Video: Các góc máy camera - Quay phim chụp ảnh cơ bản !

Yo yo, các góc máy cơ bản mà bạn cần biết khi mà quay phim để cho đạo diễn mà yêu cầu thì bạn đỡ bị đuổi ra khỏi đoàn vì không biết những góc máy này nhá Có các góc máy cơ bản như sau,
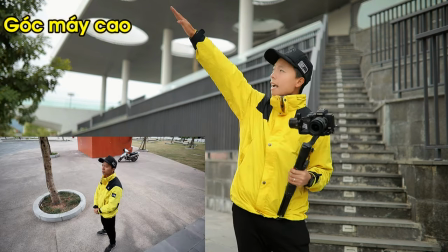nếu ví dụ mình là nhân vật và chủ thể được quay Góc máy cao, góc máy ngang, góc máy thấp, góc máy nghiêng, góc POV Và những cái góc máy sáng tạo khác mà mình sẽ nói chi tiết và rõ ràng hơn cũng như giải thích từng góc máy một Bằng sự trợ giúp của một bạn tập sự quay phim của bên mình Đầu tiên thì như đã nói đó là góc máy cao Góc máy cao thì là máy từ trên cao sẽ chiếu xuống nhân vật Và các bạn thử xem nhé
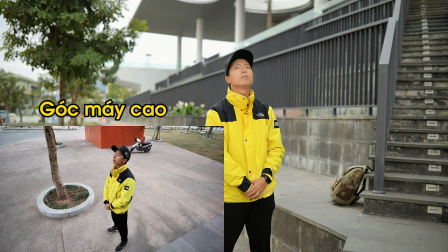Chả có điều gì xảy ra đúng không Ok nhưng mà bạn hãy lưu ý Cái góc máy cao này thì nó sẽ giúp chúng ta
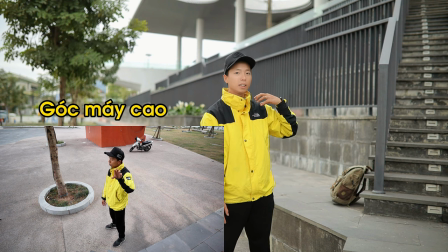đánh giá cái góc nhìn của khán giả là sẽ cao hơn với nhân vật chính Cao nó làm cho nhân vật mình ít quyền thăng hơn,
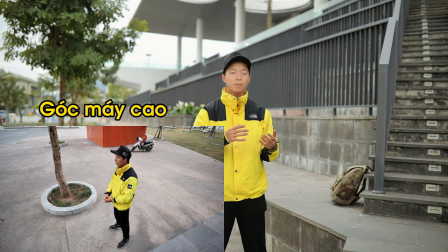thấp quyền lực hơn Những cái cảnh này mà mọi người sẽ hay gặp ở trong các phim điện ảnh Như kiểu là Loki khi mà mất quyền lực bị đấm xuống hay là Thor lúc đầu ấy Bị đấm xuống khoát thì góc nhìn của Odin sẽ là từ trên cao chiếu xuống Ok tiếp theo một cái góc nữa mà mọi người cũng đang nhìn thẳng mình đây Đó là góc ngang Góc ngang máy thì nó mô tả cái điều gì Góc
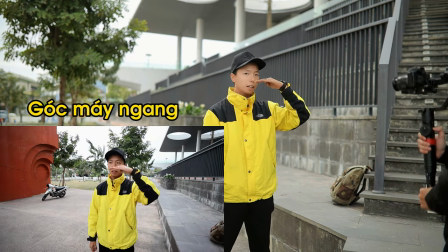ngang máy thì mình sẽ lưu ý là cái camera có thể là bằng với mắt Đó là eye level của mắt Mà đẹp hơn
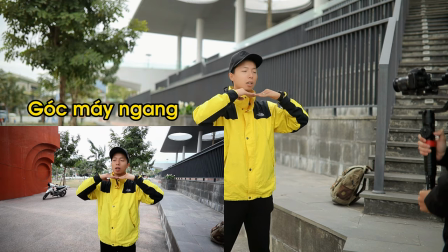chúng ta sẽ thấp hơn mắt một chút mà chúng ta sẽ chiếu ở cái yết hầu này Hoặc là từ ngực chúng ta ngẩn lên
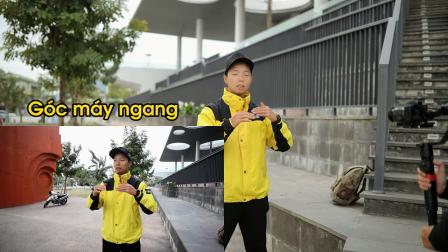để cho nó thẳng Góc ngang máy nó giống như là một cuộc phỏng vấn Những người bạn nói chuyện với nhau Nó mang lại cái cảm giác là
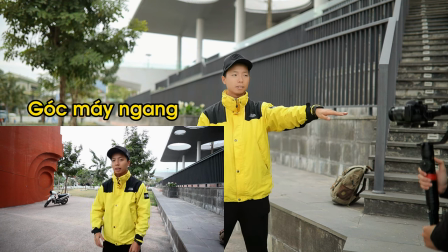bạn bè nói chuyện với nhau Tức là góc ngang mắt, ngang hàng Như khán giả sẽ bằng vai với lại nhân vật Ok mọi người ơi đây là góc máy thấp nhá Góc máy thấp thì nó sẽ từ dưới của nhân vật Hất lên trên
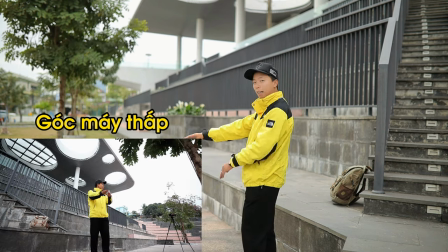Lúc này mọi người sẽ nhìn nhá Đây bạn Giang đã fix xong cái hình ảnh Bây giờ mình sẽ đi vào
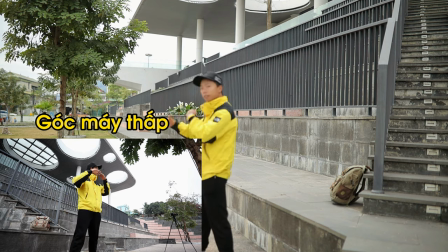Cầu diễn một tí, cầu diễn một tí Thì cái góc máy cao này nó nhìn lên ấy Nó sẽ giúp cho nhân vật của chúng ta cảm giác là chúng ta to lớn hơn,
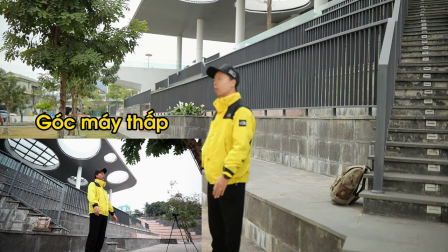quyền lực hơn Nó lại mô khỏng như cái ví dụ vừa rồi Đó sẽ là cái góc nhìn của Thor nhìn lên
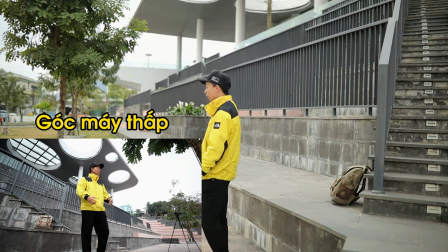Odin Khi mà Odin ngồi trên ngai vàng ấy các bạn Thì lúc này là Odin đang quyền lực hơn Thor Ok Nếu không phải người thì sao? Nếu không phải người thì cái góc này ấy Nó sẽ làm cho hình ảnh nó hoành tráng hơn Lớn hơn khi mà chúng ta tiến vào cái chủ thể Thì cái chủ thể này nó sẽ to hơn khung cảnh Hoành tráng hơn so với cái khung cảnh Và bây giờ đến cái góc tiếp theo Đó là góc mà bình thường cái mắt người chúng ta sẽ nhìn Đó là cái đường chân trời nó ngang Thế điều gì đã xảy ra nếu mà đường chân trời ở trong máy nó đổ nghiêng Để quay đến những góc này Thì ở trên chân máy thì mọi người sẽ thể bỏ cái xoay cái củ dầu Hoặc là trên cái bồ thì chúng ta sẽ chuyển sang các chế độ như chế độ POV Bây giờ Giang sẽ đi thẳng vào đây Đi nghiêng máy ở đây nhìn cho
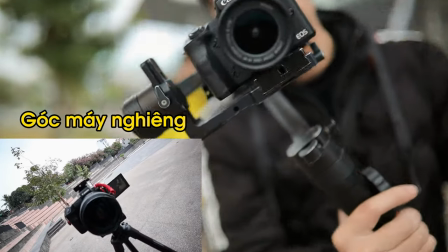dễ Nghiêng tay Đấy đường trên trời lúc này nó nghiêng này các bạn ơi Rồi nghiêng này
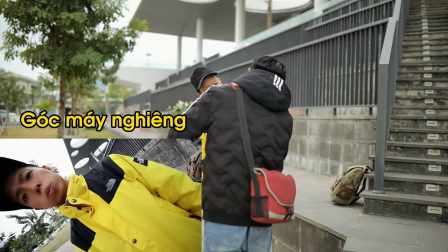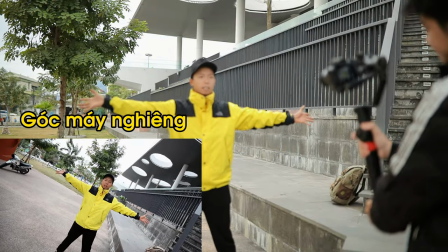Đây mọi người ạ Cái hình ảnh nghiêng này nó sẽ đem đến cho chúng ta Cái cảm giác là góc hình nó không giống mắt người nữa Nó sẽ
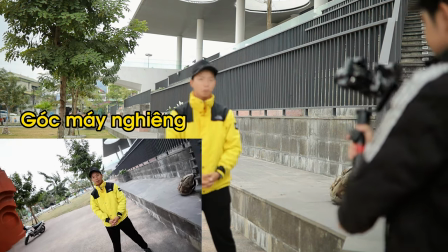hơi mang hơi hướng là Bất an hơn một chút Và có cái độ feel Thì chúng ta rất hay gặp những cái hình ảnh
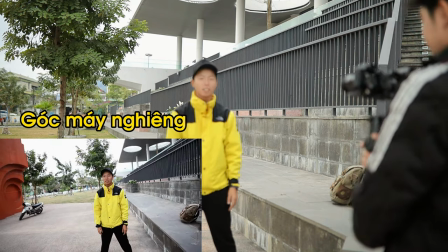Nghiêng nghiêng này Ở trong các MV đúng không mọi người ơi Nhất là những cảnh nào mà feel bồng bay nhảy ấy Thì
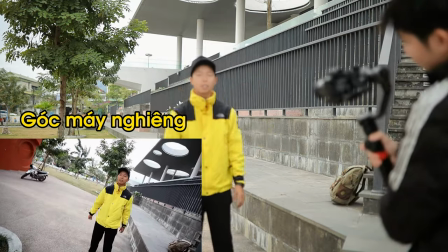camera kiểu gì họ cũng feel ngang ra Để cho mọi người có cái cảm giác nó bay bồng,
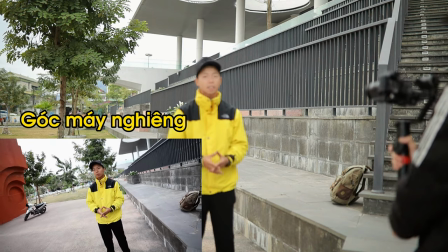nó feel hơn Thật ra thì trong các phim kinh dị thì chúng ta sẽ thấy những cái hình ảnh Nghiêng, nghiêng,
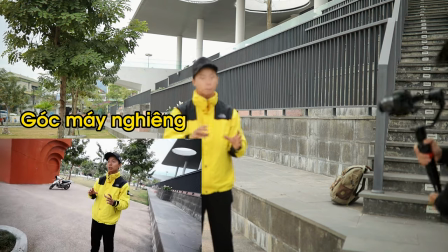nghiêng, nghiêng như này Nó báo trước là sẽ có những cái gì đó bất ngờ và ruồn dập Để chúng ta có thể ứng dụng quay những cái shot hình trong những
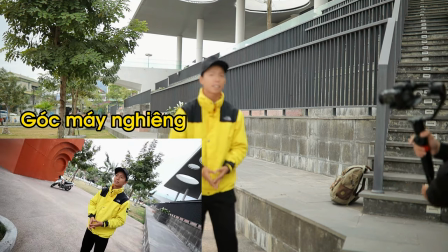cái sự kiện của mình Và chúng ta có thể sáng tạo hơn Ok Yo, và mình vừa làm demo thêm một cái góc hình nữa Mà mọi người đừng có bỏ qua Đó chính là góc POV